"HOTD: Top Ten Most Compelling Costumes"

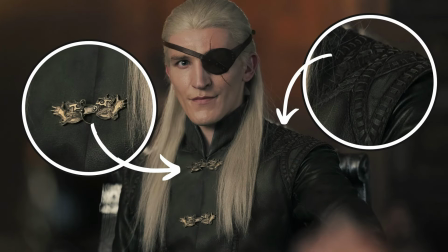(4:07)
His leather jacket features substantial gold fasteners on the front and intriguing leather detailing on the shoulders. This look is finished off with a matching leather eye patch. Aemon also carries a short sword with an octagonal pommel on his belt.
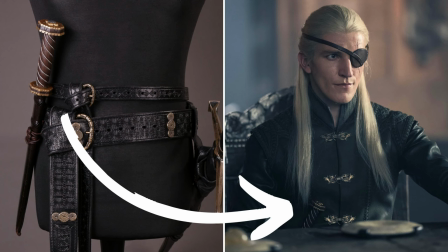(4:23)
Now, in my last video, I mistakenly identified it as the ancestral sword Blackfire,
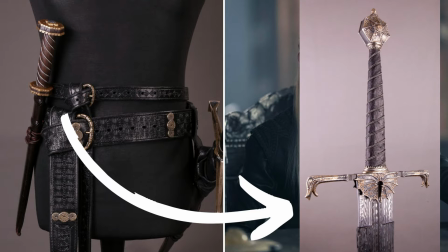(4:29)
but as you can see, they look nothing alike, so I'm not sure what I was thinking that day.
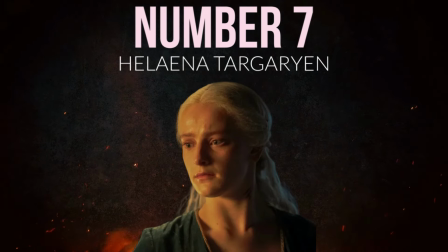(4:34)
Number 7, Helena dressing gown. Game of Thrones and House of the Dragon rarely showcase nightwear, so I'm always delighted to see it.
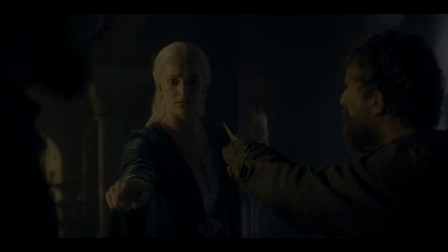(4:42)
However, I seldom include it when reviewing costumes.
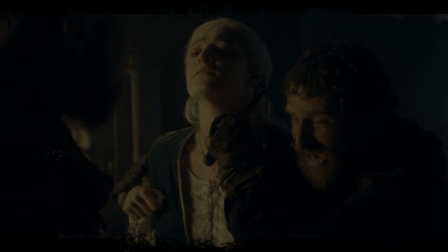(4:46)
I've made an exception with Helena's nightgown and robe worn during the Blood and Cheese segment because of its significance. She wears a lovely white cotton undergown,
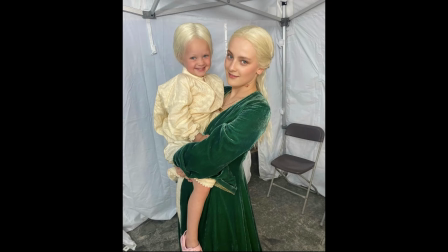(4:56)
similar to those worn by the twins, symbolizing their innocence and the terrible price they pay for the crimes of others.
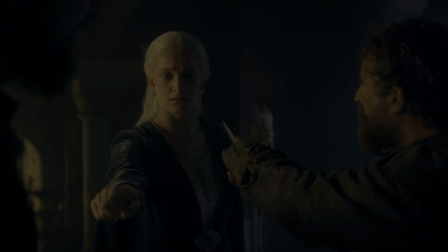(5:04)
The undergown features subtle decoration on the front. Over it, she wears a full-length robe in deep blue-green,
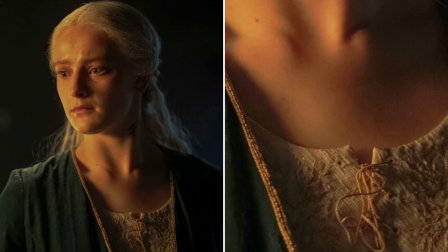(5:11)
fastened at the front with an oversized metal clasp, and it's adorned with gold piping around the collar.
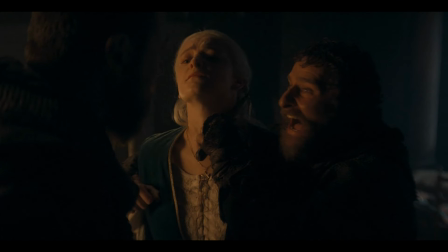(5:18)
In a scene reminiscent of a Gothic story, the outfit looks stunning as Helena ran from her apartment with her daughter in her arms,
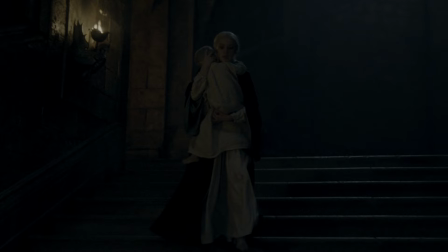(5:27)
just as the wind and rain picked up in the courtyard. The train of the robe floated dramatically as she ascended the stairs to her mother's room.
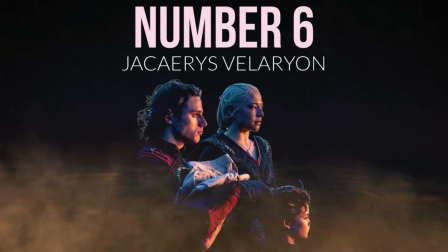(5:35)
Number 6, Jaimes Funeral's funeral attire.
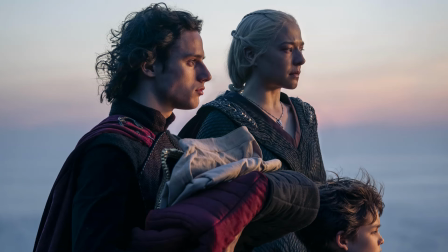(5:40)
Jaimes has a few costumes in this episode, but his funeral attire is the most significant. In terms of color, Jaimes is closely aligned with Reira in the Targaryen black and red,
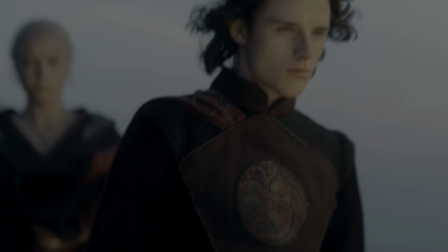(5:52)
highlighting their close bond as they mourn the loss of their brother and son, respectively.
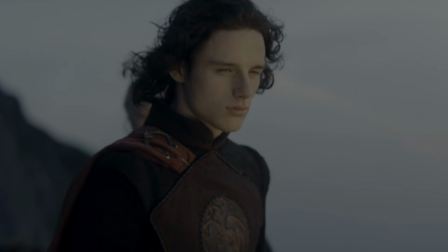(5:58)
His costume is rich in texture, with the placket on the front of his Longline doublet adorned with scaly leather trim. In my teaser review, I mentioned that I wouldn't be surprised to see the Targaryen dragon sigil featured on his costume,
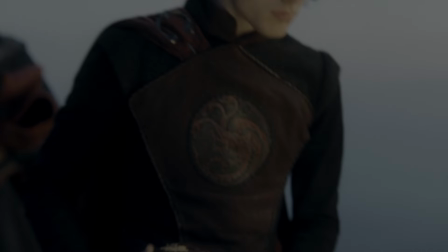(6:13)
similar to Viserys and Aegon in Game of Thrones, and indeed there it is,
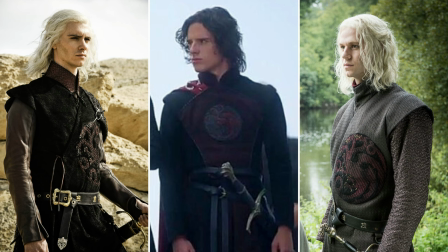(6:18)
though smaller. His maroon cape, the same color as Luke's doublet, is fastened with a penannular brooch,
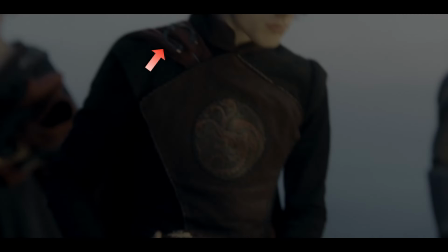(6:25)
and although difficult to see up close, the brooch features 3 dragon heads.
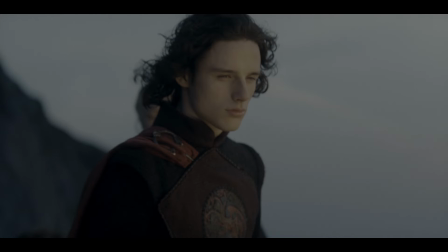(6:30)
Additionally, it's great to see actor Harry Collette's natural wavy hair in the show, a welcome change from the dreadful wig he wore last season.
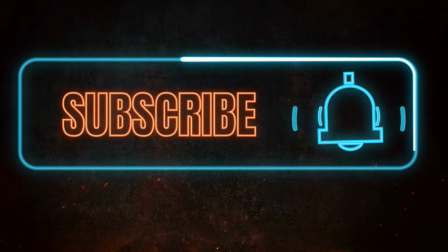(6:38)
If you enjoy this content, consider subscribing to my channel, or if you would like to support the channel in a more meaningful way, I've set up a Patreon with tiers that offer perks.
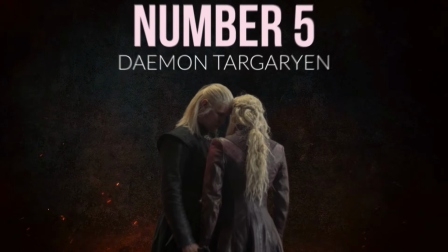(6:48)
You can find the link in my description. Number 5, Damon Black Longline Doublet.
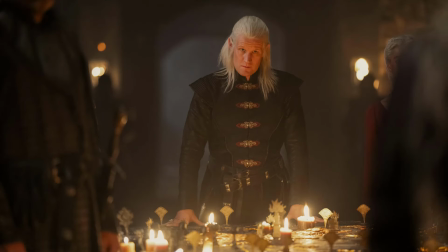(6:56)
Damon is nothing if not consistent. Over the last few decades in the show, he has consistently worn the Longline doublet, the fashionable men's jacket in Westeros.
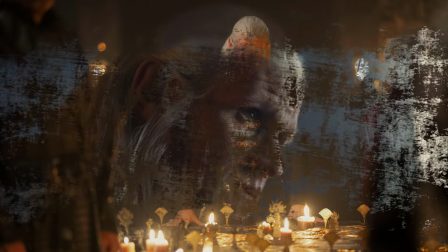(7:05)
In Season 1, Damon is generally dressed in darker shades of gray,
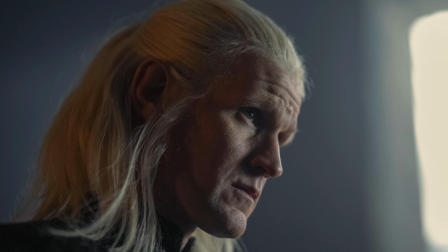(7:10)
with his leather doublet featuring the scaly textures typical of a Targaryen.
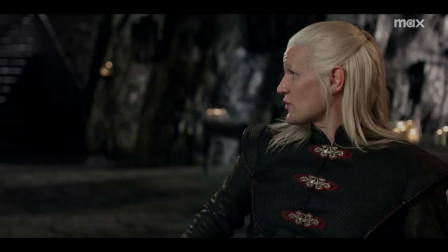(7:15)
Although not confirmed, it's likely that D'Alessandro Galliano leather producers supplied the hides and trim for Damon's costumes.
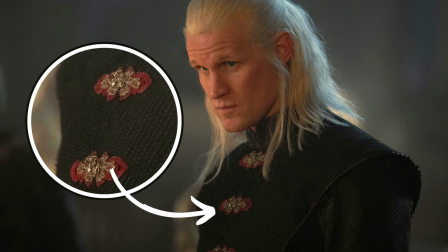(7:23)
I appreciate the heavyweight fasteners that close his coat and the touch of red suede behind them, a color he rarely wears. This suggests to me that while Damon is somewhat aligned with Reira,
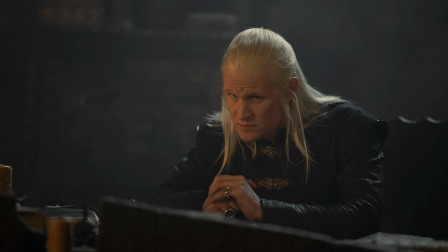(7:35)
he is strong-willed and has a mind of his own, as we see in his clash with Rhaenys. Whether his motivations are for the good of the realm, his family honor, or his ego remains open to interpretation.
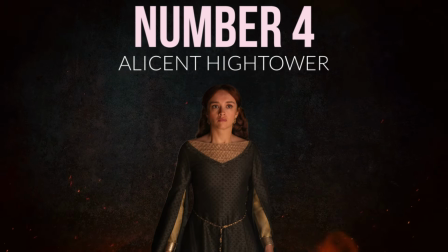(7:48)
Number 4, Allison Dark Cyan Gown.
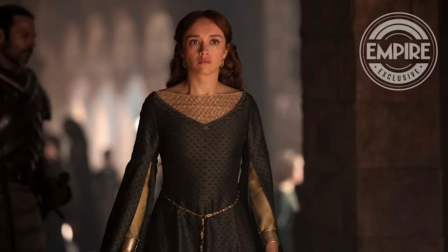(7:51)
Allison wears a single costume in this episode, a medieval-style brocade gown with long hanging sleeves.
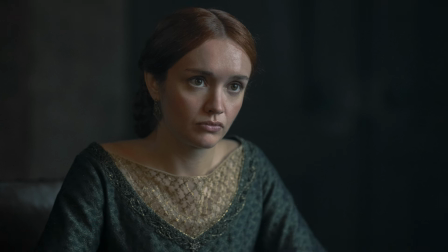(7:58)
The gown features an interesting crisscross pattern of gold ribbon overlay inset into the neckline and sheer gold sleeves finished with gold metal cuffs.
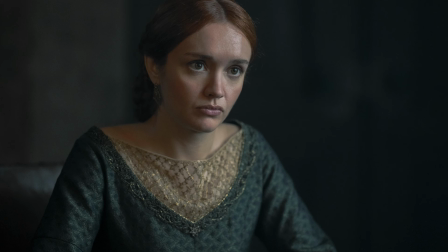(8:08)
Despite no longer being a pious woman, at least in her private chambers, Allison's gown includes a gold Faith of the Seven Star pendant at the neckline,
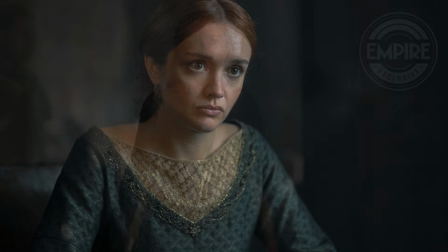(8:16)
adorned with fine embroidery, and a gold chain belt to complete the look.
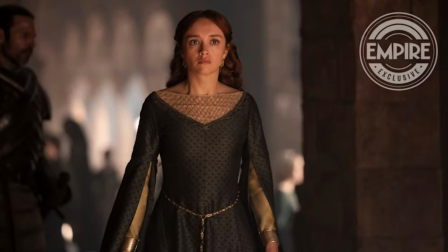(8:22)
Allison's hairstyle changes throughout the episode.
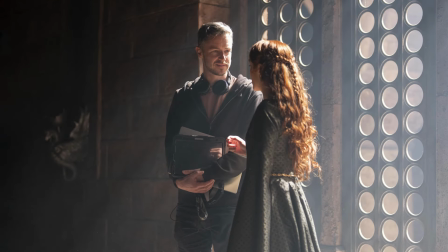(8:24)
At one point, her hair is down and flowing, and later, after taking a bath and scaring away the help, her hair is braided and held in a snood.
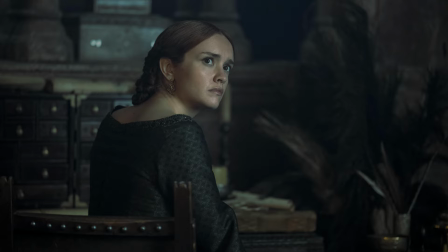(8:33)
In the Grand Sept, she wears the same dress paired with a gold diadem set with small emeralds and a veil.
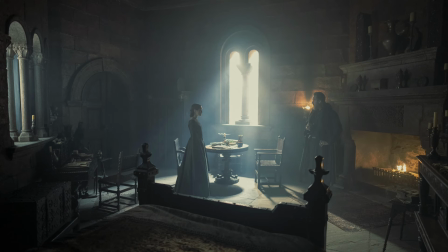(8:40)
Similar to Season 1, this might have been an opportunity for a second outfit,
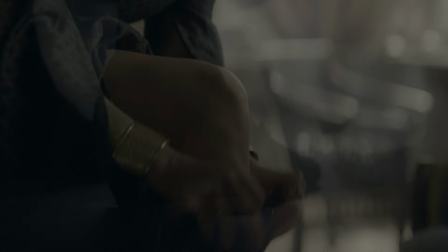(8:44)
as it seems odd that she would bathe and then put on the same dress again, especially since she doesn't wear a chemise or a petticoat.
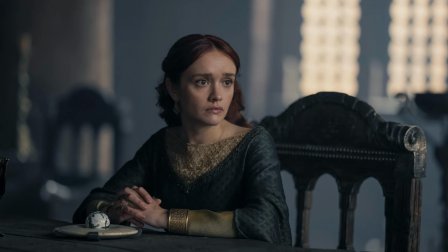(8:52)
Olivia Cook explains the change of Allison's costumes in Season 2.
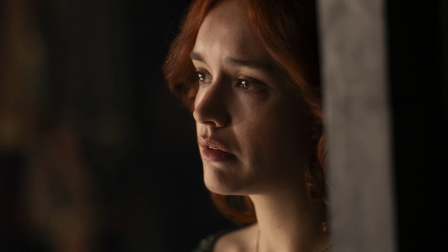(8:56)
She said that in Episode 9 of Season 1, it's revealed that one of her handmaidens has been spying on her.
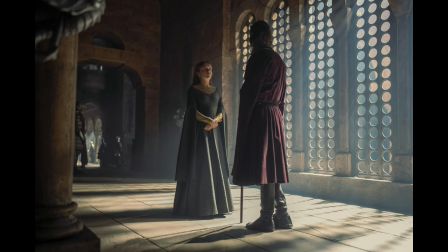(9:02)
This leads her to shun household staff and prefer solitude due to her growing paranoia.
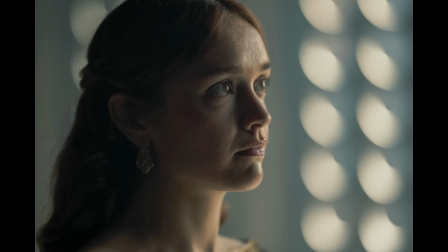(9:08)
As a result, Allison's hairstyle is significantly pared back this season, giving the impression that she does it herself.
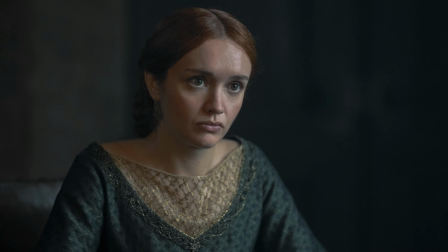(9:15)
The cut of her dress also feels younger, suggesting that she is shedding her role as an authority figure.
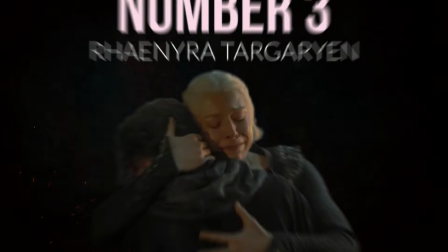(9:22)
Number 3, Rhaenyra Black Scale Dress.
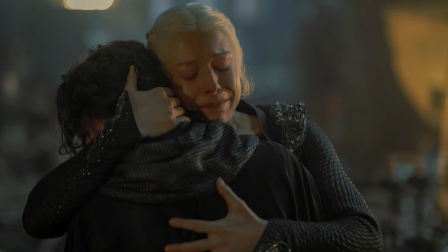(9:26)
The moment when grieving mother, Queen Rhaenyra, embraces her son Jacaerys in this stunning scaly black gown,
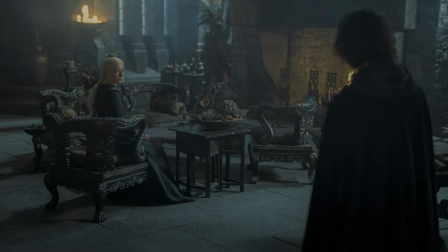(9:33)
it delivers a powerful emotional impact to the viewers.
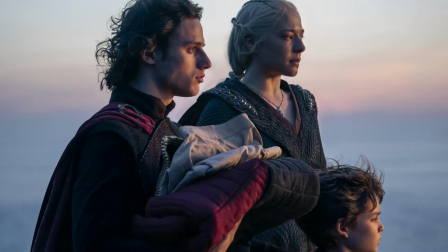(9:38)
She appears in this gown later in the episode for Luke's funeral at sunset, adding this full-length cape that billows in the wind. This striking gown was also featured on the poster.
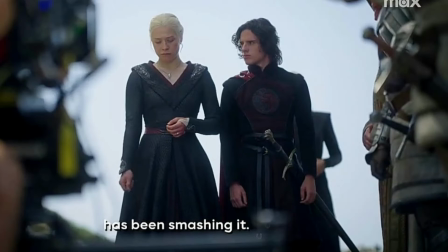(9:49)
The gown includes accents of dark rose red on the inner collar and a contrasting belt.
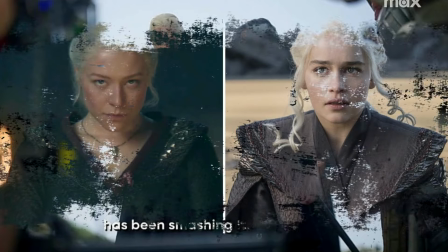(9:55)
Its design appears heavily inspired by Daenerys' arrival at Dragonstone costume.
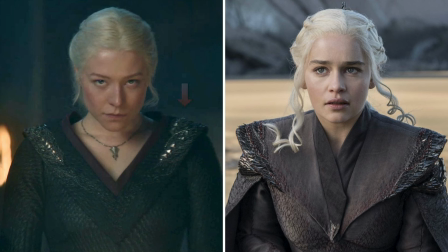(10:01)
The embroidered shoulders feature large metal scales, likely representing dragon vertebrae, which ties into her pendant necklace. Additional embroidery can be seen on the pointed cuffs, especially noticeable when she embraces Jace.
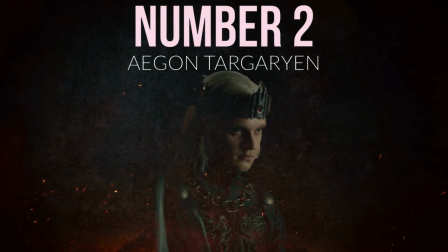(10:18)
Number 2. Aegon Court Costume. The newly crowned king spends a day in his new costume,
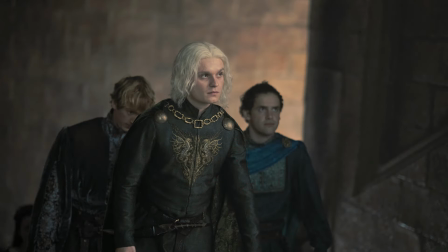(10:25)
making a regal impression during his visit to Helena's apartment to find his
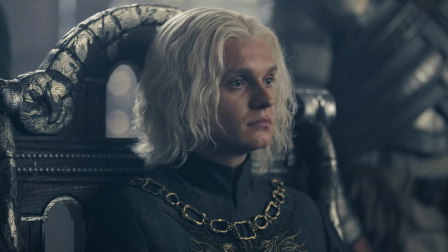(10:29)
son for a Take Your Heir to Work day and at the small council meeting.
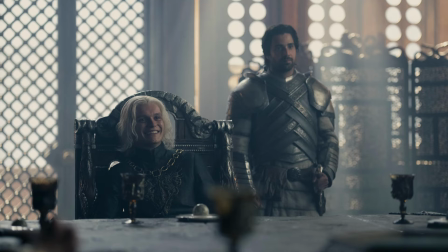(10:35)
Aegon strikes a commanding figure in his vivid green doublet,
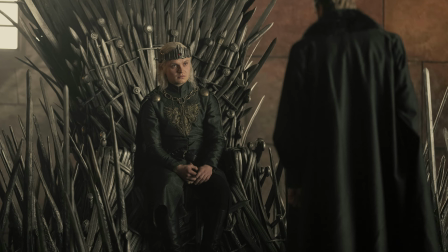(10:38)
the color popping now that the show has corrected the darkness problem of Game of Thrones and House of the Dragon. Showrunner Ryan Condal said, "Season 2 is much more in line with my particular aesthetic and what I think the show should look like."
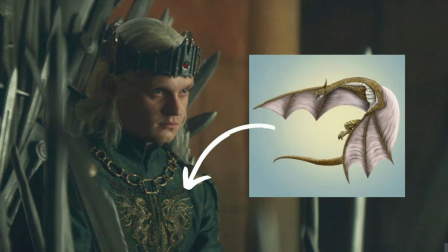(10:53)
Now, Aegon's doublet is adorned with a metallic gold-embroidered variation of his sigil, featuring a mirror image of Sunfire the Golden, showcasing the incredible work of Michelle Carragher and her team of embroidery artists.
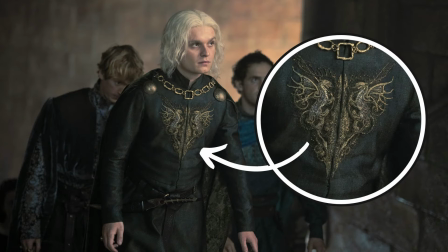(11:08)
Additionally, Aegon's chain of order, once worn by his father Viserys, now incorporates extra links.
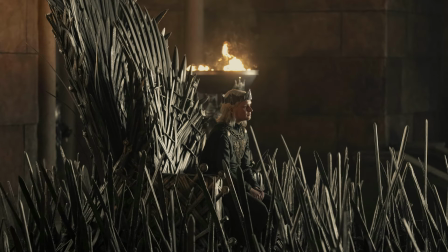(11:13)
Once sitting on the Iron Throne, Aegon adds a cape fastened at his shoulders with 2 brooches.
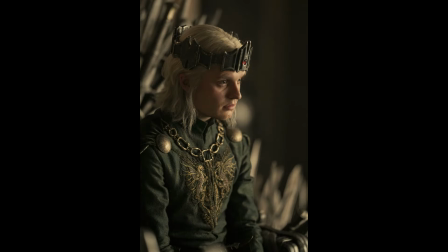(11:19)
The fullness of his skirts, enhanced by gores,
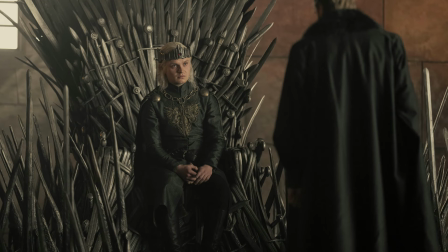(11:22)
is evident both in Helena's apartment and when Aegon sits sideways on the throne with his mates.
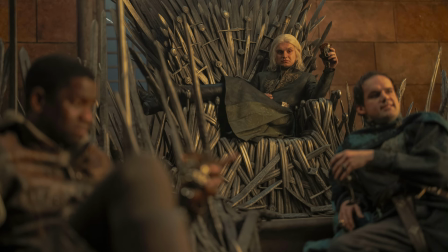(11:28)
Despite being dyed green, the gore fabric appears to be the same Targaryen brocade used
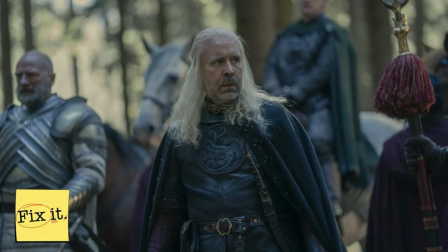(11:34)
to line King Viserys' cape during the hunt in Season 1 and Rhaenyra's gold fealty cloak.
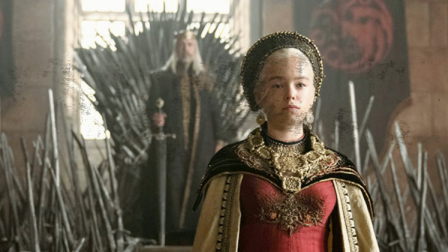(11:41)
Of course, Aegon wears Aegon the Conqueror's crown established in Season 1.
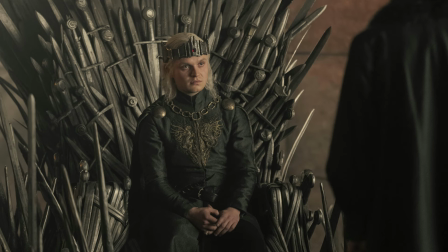(11:47)
I do prefer the way it sits on his head this season, although some of you have mentioned that it appears too big for his head,
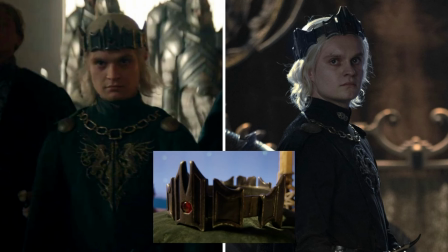(11:53)
which seems fitting as the young king likely finds his new position overwhelming. Now, before we get to the most compelling costume on this list, I wanted to include a few honorable mentions.
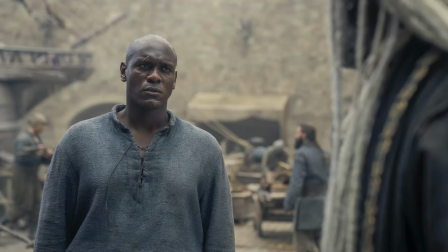(12:04)
First is Alan of Hull, who makes his debut in a very simple costume, matching the ship's crew in Valyrian blue.
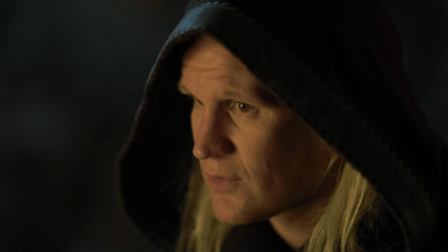(12:12)
Another notable mention is Prince Damon Targaryen's murder cloak, a new addition for Season 2.